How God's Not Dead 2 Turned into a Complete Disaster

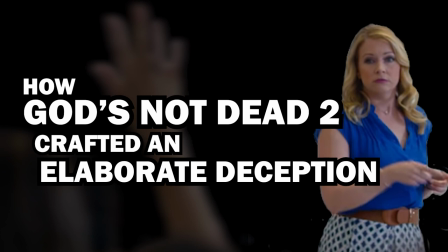In my last video, I talked about two things God's Not Dead 2 did effectively. In short, its opening managed to insinuate a lot through visuals, and it cleverly misrepresented complaints of church state violations by teachers.
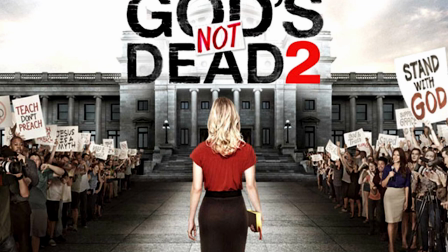However, I also alluded to some miscalculations made by the filmmakers.
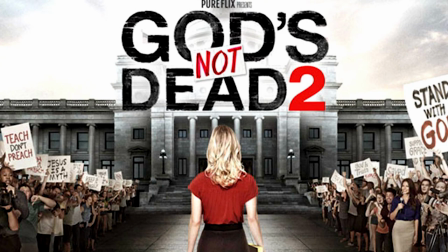So now comes the fun part, where I discuss these miscalculations and how they ultimately derailed the movie.
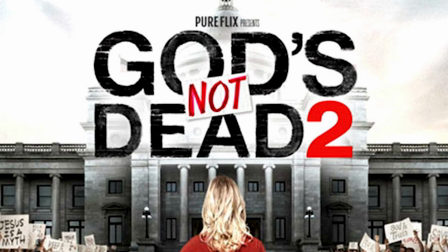Now each of these points speaks to the quality of the film and might be interesting in that regard.
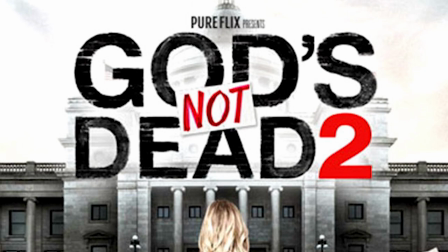But more importantly, looking at what the two movies succeeded or failed at doing reveals a lot about the workings of Christian propaganda pieces and how they interact with our audience.
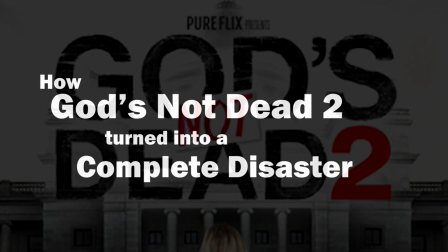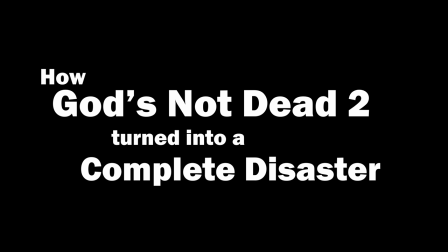That said, let's dive right into it. Number 1.
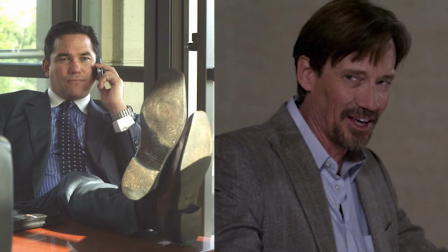It Gets the Characters All Wrong. Now yes, the characters in God's Not Dead 1 were over-the-top melodramatic stereotypes, but they were effective over-the-top melodramatic stereotypes.
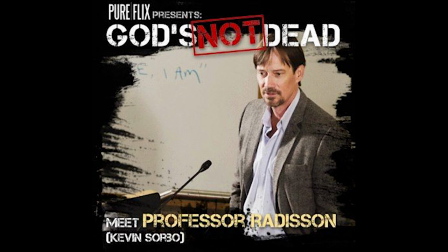Most famous, of course, is the main villain, Professor Radisson.
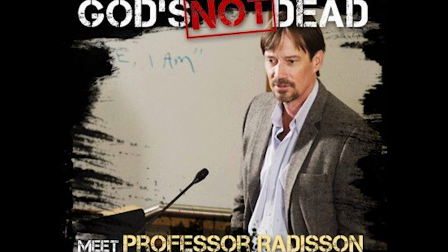Now, while I hate this character and how he portrays atheists, there's no denying he's a total badass for the trashy purposes of this movie.
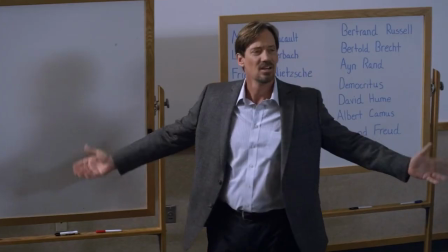He struts around chewing the scenery with an almost maniacal energy.
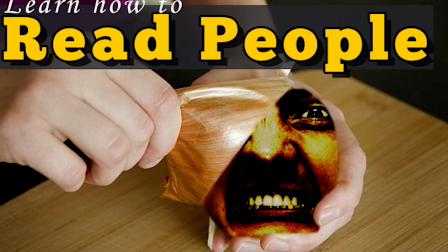All his gestures and expressions are spectacularly overacted and as we peel back the layers of his character,
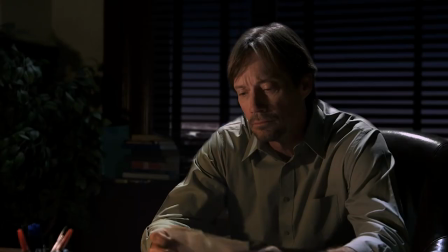because we do learn things about his history and personal life, albeit in terms of crass stereotypes,
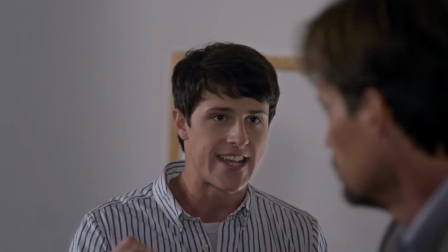we slowly discover the raw pain and hatred of God that he hides behind his swagger.
Why do you hate God?
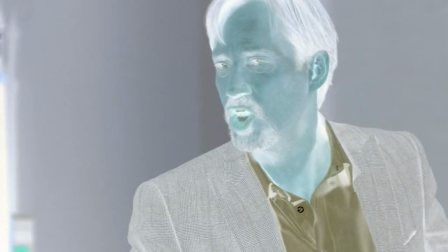Because he took everything away from me. Because he took everything away from me.
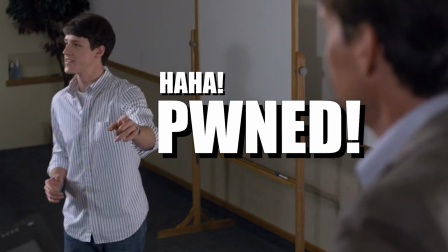All the while, Christians get a cheap thrill from watching him come unhinged in the face of basic apologetics. By contrast, God's Not Dead 2 gives us... Uh, hold on, let me check real quick.
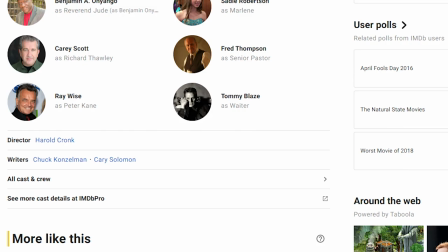Pete Kane? Huh, I guess that's the name of that character.
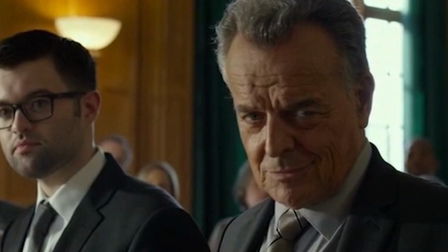An ACLU boogeyman who I guess checks off most of the boxes for an atheist villain by sneering and scheming and looking like the devil and the Grinch had a baby that grew up to be a lawyer,
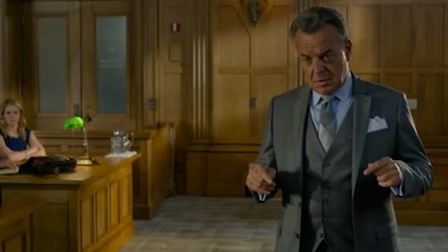but he does it all in a low-key way that feels boring and obligatory. Seriously, try to think of one memorable scene he was in.
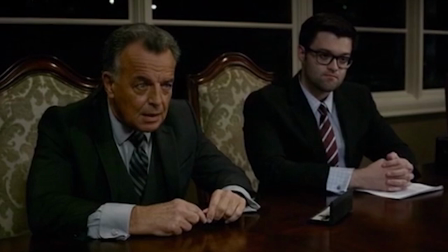He was never outrageous or energetic, and we learned literally nothing about him over the course of the movie.
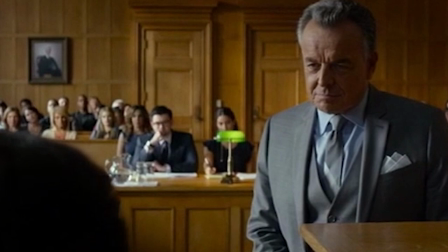As much as a villain carries any movie, and as much as these movies sail on the wind of vivid atheist stereotypes, this was a pretty serious flaw.
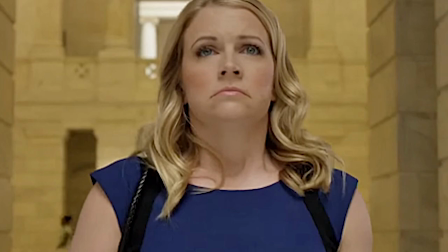And the movie even managed to trip over the simple task of creating a basic Christian hero.
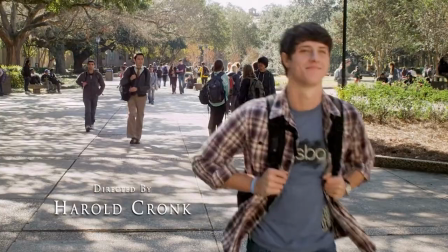In God's Not Dead 1, Josh Wheaton starts as a naive, idealistic Christian with a heart of gold,
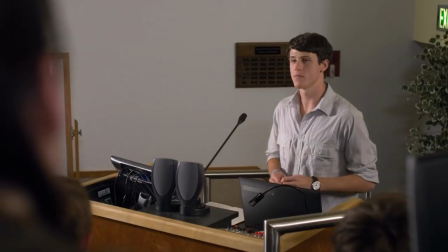who stares like a deer in the headlights when faced with persecution, but then eventually gathers his courage and stands up for his faith.
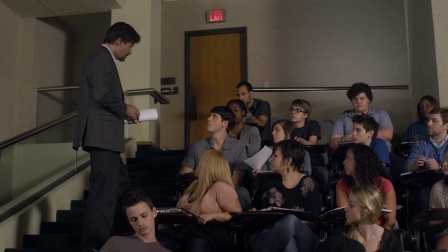Under attack by the world, he not only just says no to atheism, but studies real hard,
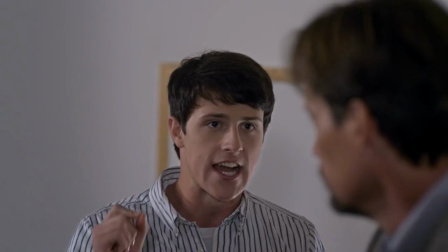totally owns Radisson in a debate, and shouts, why do you hate God until he breaks down? Watching this transformation from mild-mannered Christian to persecution-resisting beast,
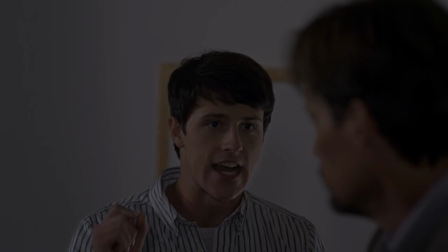while fantasizing that that's what they do under persecution, is a big part of the payoff for Christians. In God's Not Dead 2, however, Grace, let me look it up,
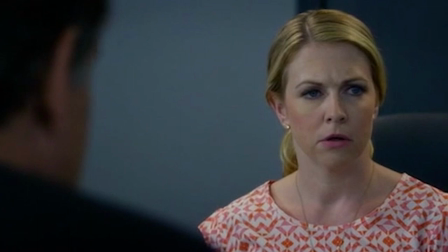Wesley, also starts as a naive, idealistic Christian with a heart of gold who stares like a deer in the headlights when faced with persecution.
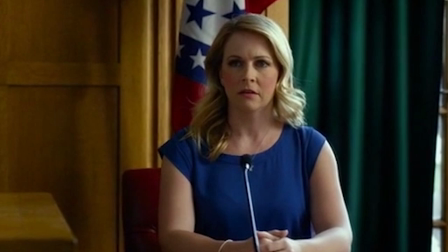But instead of growing it all, she just keeps staring like a deer in the headlights for the rest of the movie while her lawyer...
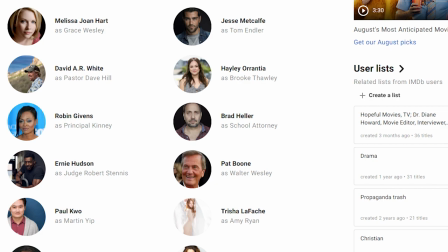Jesus Christ, do I have to look all these people up? Tom Endler does all the fighting for her.
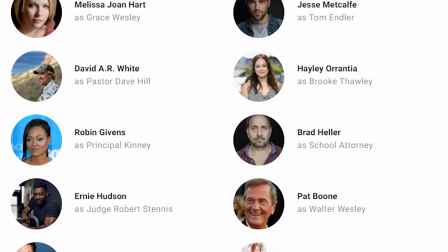Seriously, these names don't even ring a bell in hindsight.